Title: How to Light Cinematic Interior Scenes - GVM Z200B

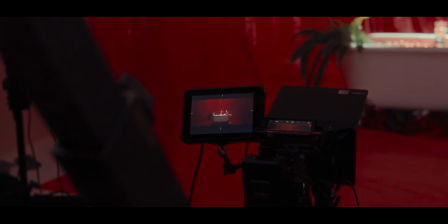0:00 On real film sets, we don't have much time. Everything's really fast-paced, so you don't have much time for creativity.
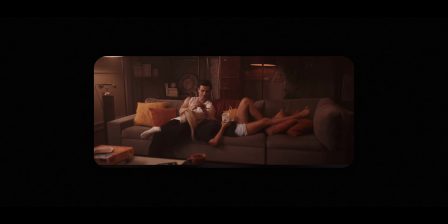0:06 A few months ago, I shot a music video where we needed two different lighting modes. One should feel like a daylight scene and one should feel like a night scene.
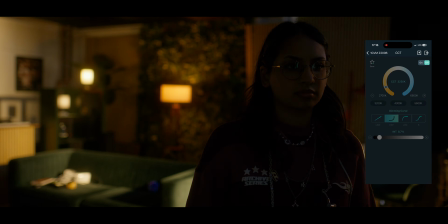0:14 In this YouTube video, I'm going to show you how you can recreate these looks very easy with one simple GVM lighting setup system. I don't want to talk only about stacks. I'm going to show you a real-world step-by-step guide, how I managed the shot, how I set it up, how I enhance my vision, so you can copy every single detail of this.
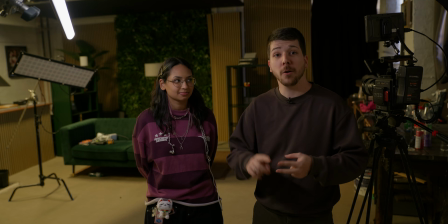0:32 This is Slovena, she's the model of the day, and we start with where I put the camera and then build step by step each light to create our two modes.
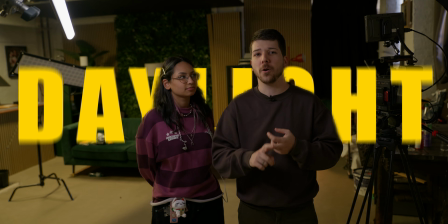0:40 One daylight morning mood and one night mood. Okay, let's start with the problems.
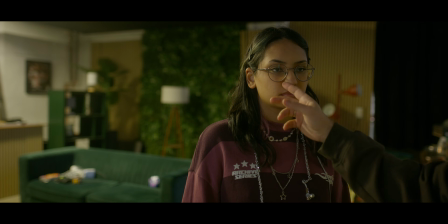0:46 If you look at the frame, we have this very unpleasant light on this side of the face.
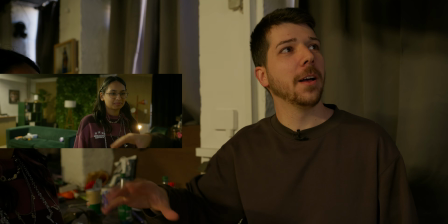0:51 We have a little bit of flickering in the room. Overall, there's no depth, no atmosphere.
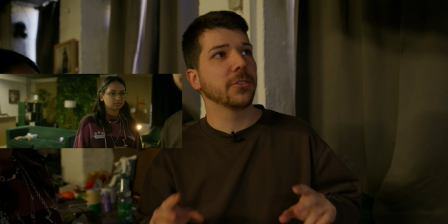0:55 So the first thing we always do is turn every light off that it's not supposed to be here.
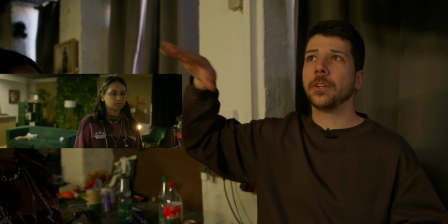1:03 We have all the ceiling lights that are on. They have a very strange color temperature.
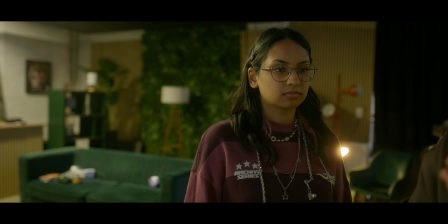1:06 They're around 4000 Kelvin, very unpleasant, far away from the nice morning look we want to create.
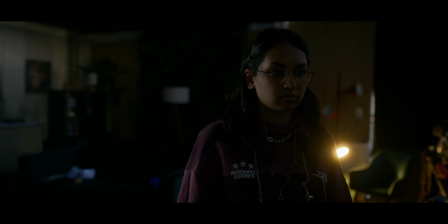1:12 Now, if you look at the image, it's pretty dark. There's no detail in there. And the first thing I always do is I light the background. Normally people start with the key light, but starting with the key light gives you a lot of problems because now we have to balance everything around the key light. So my technique is always start with the background, start with the atmosphere, start with the texture, and then we'll get a better image.
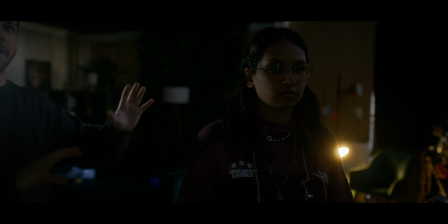1:34 As you can see here in the back, it's no detail at all. So I want to elevate the back room a little bit more.
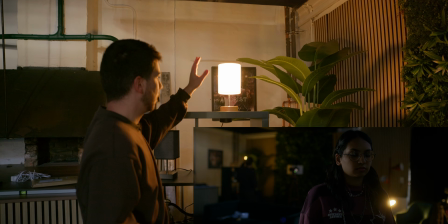1:40 So in the background, I placed a few of these lights. These are just normal lights that you can tap on it, and they have different range.
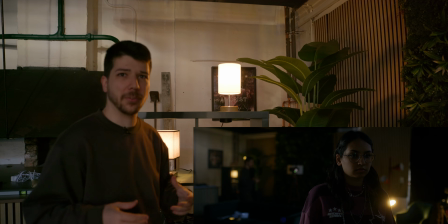1:46 I will always go for the lowest one because the most important thing for image, it just has to glow so that there's life in the image. When you do too much, it gets overexposed and kills the mood, kills the dynamic range. Also here, I will set up this lamp.
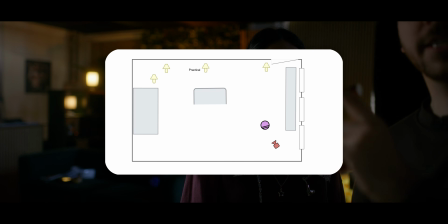2:01 Now if we look closely at the image, you can see we have actually here a light that I don't want.
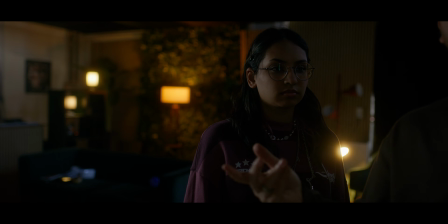2:07 We don't get the feeling like, where's the sun? We want sun feeling. We want that the morning sun is blasting outside.
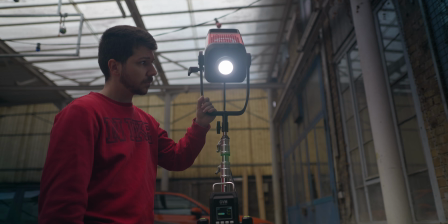2:13 Okay, the next thing I want to do is a nice sunlight from outside. So we take the 650B and place it in front of the window.
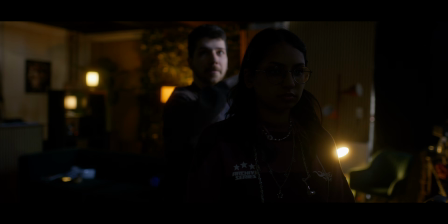2:21 Like here, you can see here's actually a lot of light leaks, but because you're standing here, it's not that bad.
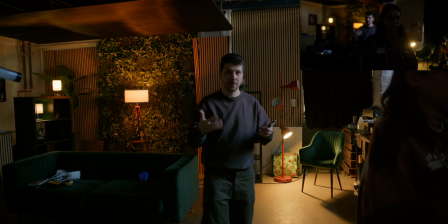2:28 Now with the app, we can actually control it from inside, which is very handy.
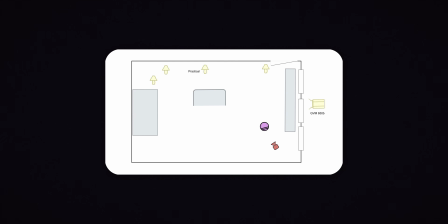2:33 When you have a setup and not a lot of crew, you don't want to walk for every shot that you want to make.
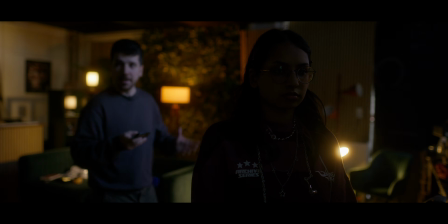2:38 I just hit here and turn the light on. As you can see, this is off and now on.
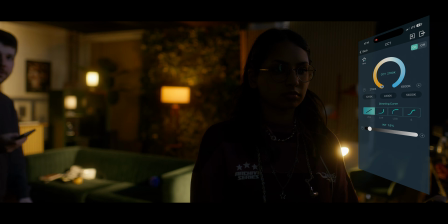2:44 We get a nice texture in the background. So the image now feels a lot more alive than before.
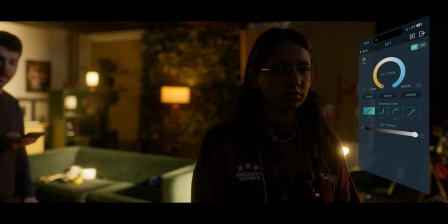2:51 And this is at 20%. That would be 100. The next thing I want to do is the key light.
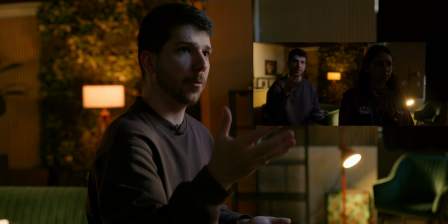2:58 As you can see in the image, everything's pretty warm because I set the color temperature of the light.
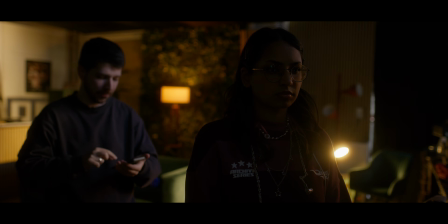3:03 These ones are at 3000 and the light from outside is 2700, which gives us the most warm sun-like feeling.
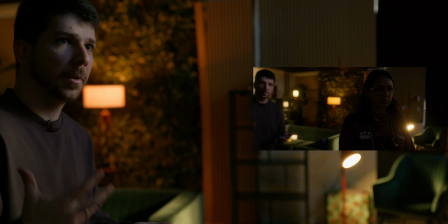3:11 And now everything comes together, the room feels set. Now we add the key light.
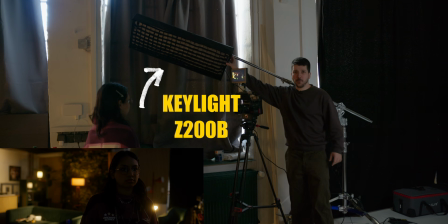3:16 The best thing about the Z200B, because it's so flat, I can place it in very tight spaces.
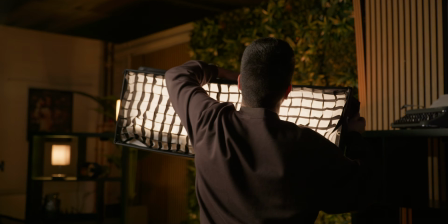3:22 The space between her and the wall is like this much.
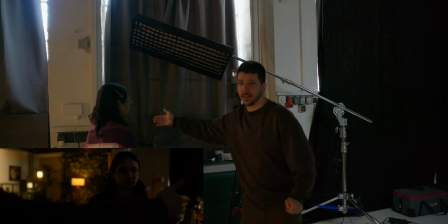3:27 The problem with the light dome is they have too much depth, so she would have to stand here, it will ruin the composition, and that's not something we want.
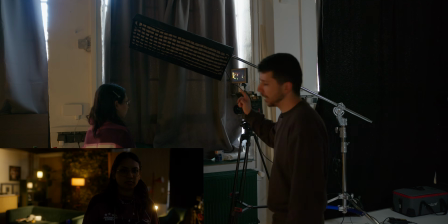3:35 That's the reason why these carpet lights are so powerful.
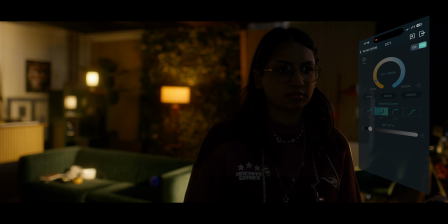3:38 And like before, I can go into my app, set the white balance, set the light on, and now we get a nice key light. This video is sponsored by GVM, so if you're interested in the products, you can find the link in the video description. I already owned two 300Cs before they connected with me, so I'm very happy about this cooperation because I think they have really nice products, and in this video I hope I can show you how flexible they are.
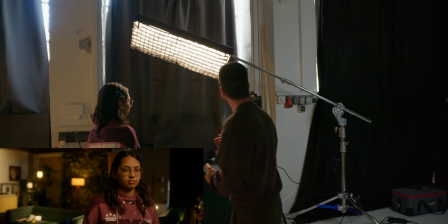4:01 Now we have this really nice roll off. It looks very soft, and now the light feels very natural and we get this nice morning look.